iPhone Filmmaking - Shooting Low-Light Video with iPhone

Shooting low-light video with an iPhone or any mobile device can be quite challenging.
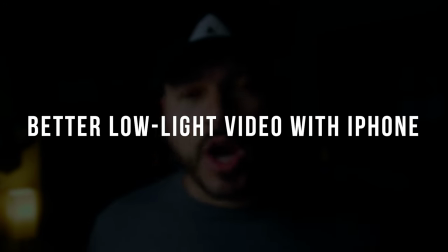0:05 The technology behind shooting video and taking pictures with our mobile devices has become extraordinary over the years. But due to the small sensor size, capturing good pictures and videos in low-light can be quite challenging as it introduces tons of noise into our images. So today I thought I would share with you guys some steps for getting the best possible low-light performance when shooting with your iPhone. And that all starts with tip number one.
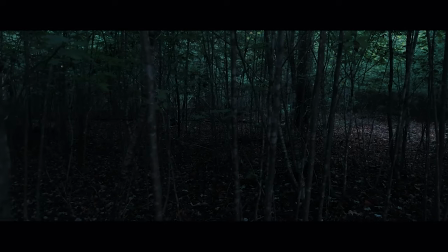0:31 When it comes to shooting low light, the goal is to capture as much information as possible in all aspects of the image with shadows,
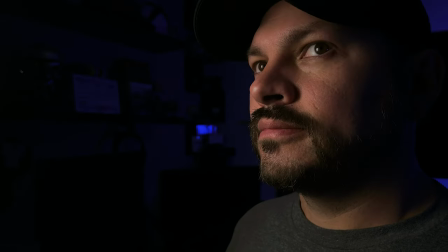0:39 mid-tones, and highlights without introducing a lot of noise in the image.
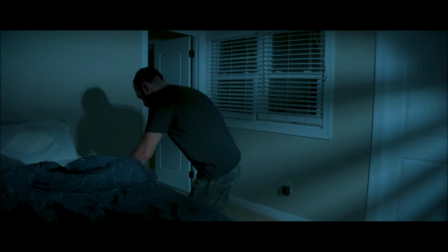0:44 It's usually best to let the shadows fall into darkness so that we can get usable information in our highlights and mid-tones without introducing noise.
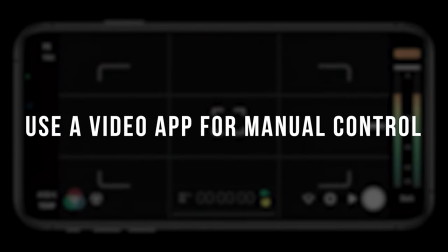0:54 The first thing we need to do is use manual camera controls.
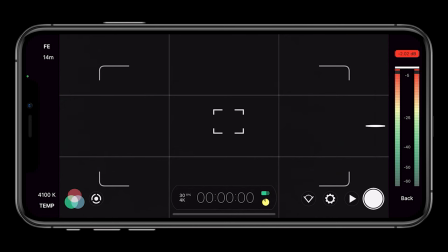0:58 The built-in camera controls for iPhone will not give us enough flexibility to get the best image in low light.
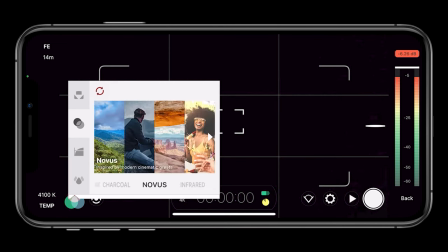1:05 That's why we need to use an app like Filmic Pro. A video camera app like Filmic Pro will help you achieve the results that I'm about to go over right now.
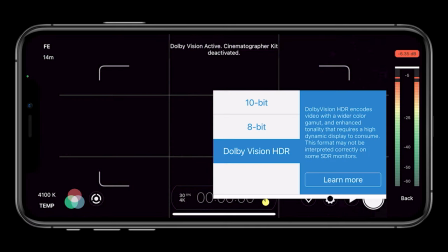1:14 First, we need to shoot at the highest resolution and bitrate possible. I'm currently shooting on the iPhone 12 Pro Max.
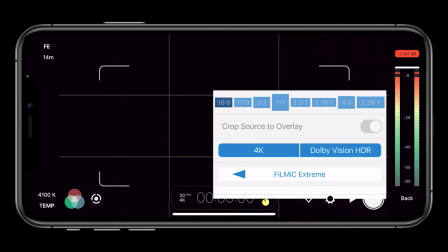1:22 when i set up my shot i'll need to shoot at 4k 10-bit and use the filmic extreme codec for
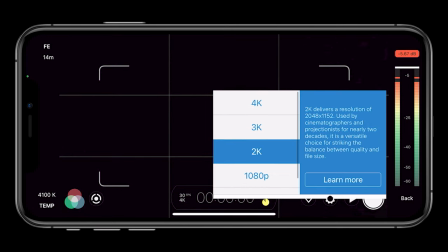1:28 the best possible image available on my device be sure to lock in your iso at its lowest setting
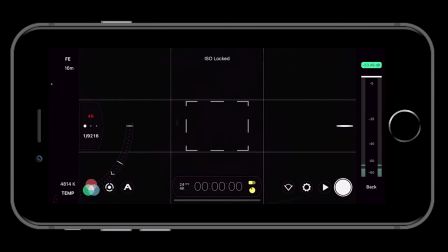1:35 only increase the iso as a last resort if you do have to increase the iso play around with your iso settings
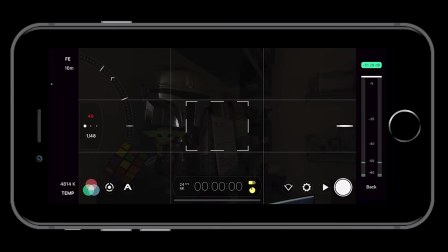1:43 to get the best balance between exposure and the amount of noise in the image you You will need to use the fastest lens available to you on your device.
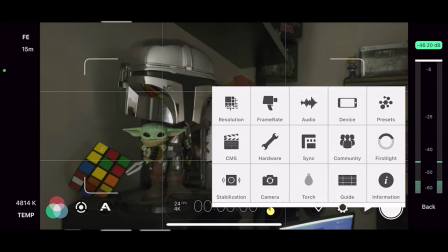1:52 On my iPhone 12 Pro Max, the fastest lens available is the wide aperture at f1.6.
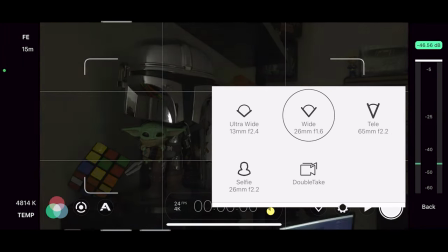1:58 Be sure to use the fastest lens available to you on your device to get the best image in low light. If the image is still underexposed at this point, you can try to drop your shutter speed.
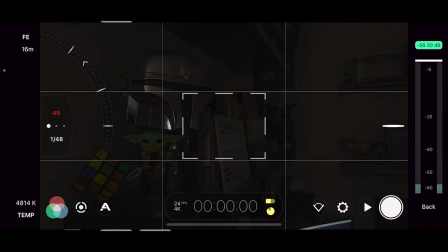2:09 This will introduce more motion blur, but the image will have less noise.
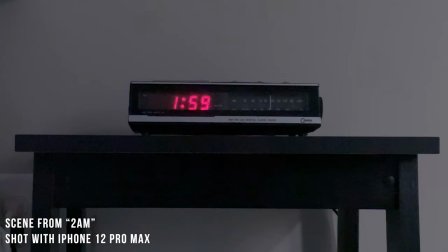2:14 Once we have the best settings dialed in, and you're using the best lens, the next step is to set up your scene for the best possible results.
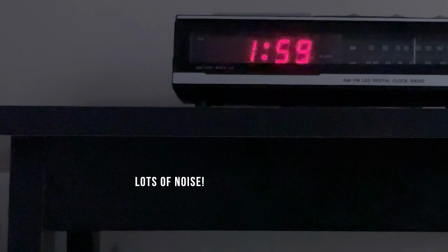2:22 If you are making a film and you have control over the lighting setup, I would suggest using more light than you think you're going to need.
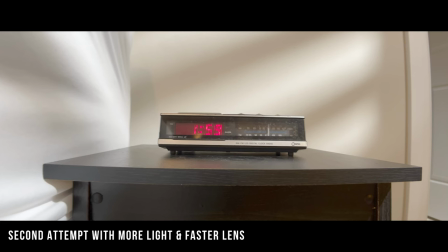2:30 If you follow this channel, you'll know that I love to make horror films. And quite often, horror movies take place in darker settings.
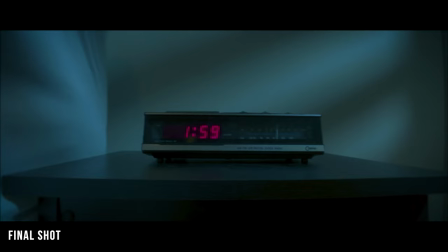2:37 I found that I usually end up using way brighter lighting setups than I think I will need when I first start shooting.
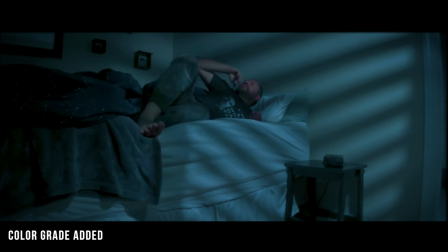2:44 I make sure I shoot the cleanest, brightest image I can while still retaining some shadows.
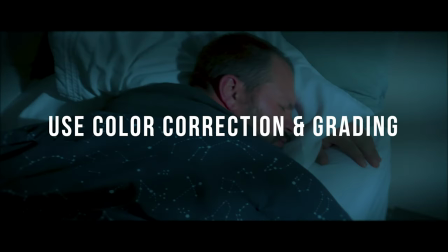2:50 Then, once I get my image in post, I will darken the exposure and color grade as needed to get that dark nighttime look that I'm going for.
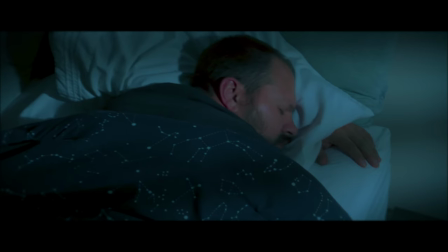2:58 If you followed all of the above steps and you still can't get a good low light image without introducing noise, there are a couple of things that you can still do in post. You can use noise reduction software in post if you have it available to you.
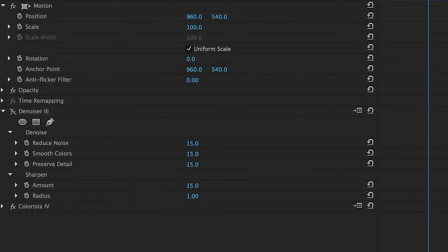3:11 but only use it when absolutely necessary and use it as sparingly as possible.
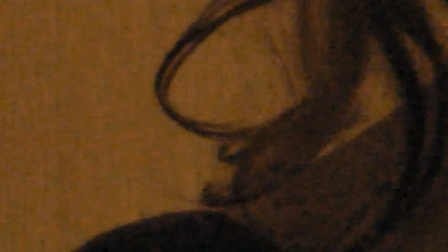3:17 Overusing noise reduction can tend to make your images look a little lifeless, in my opinion.
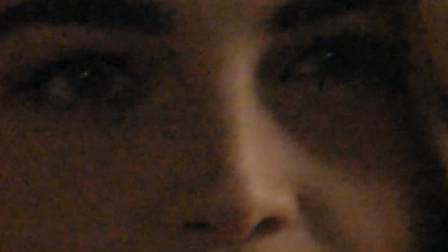3:22 If you have an image that has a lot of noise, you could try adding film grain to all of the shots in the project.
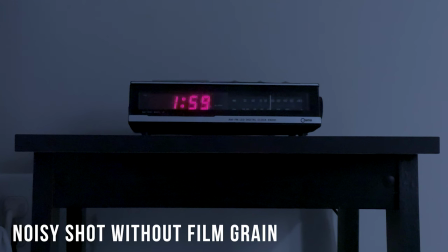3:27 This will help to hide any imperfections, help blend in the noise so it's not as noticeable. Just be sure to use it on all of the shots in your project if you use it on one shot, that way everything looks cohesive. And there you have it, guys. that's everything that I can think of when it comes to getting better performance when shooting in low light with your iPhone. And please if there's anything that you think I missed covering in this video please share it with us in the comments below. Big thanks to Epidemic Sound for sponsoring this video. Be sure to check out their link in the description below for a free 30-day trial to check out their service and help support this channel.
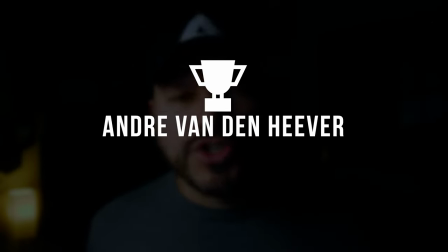4:02 Also give a big warm welcome to our newest channel member Andre Van Den Heaver.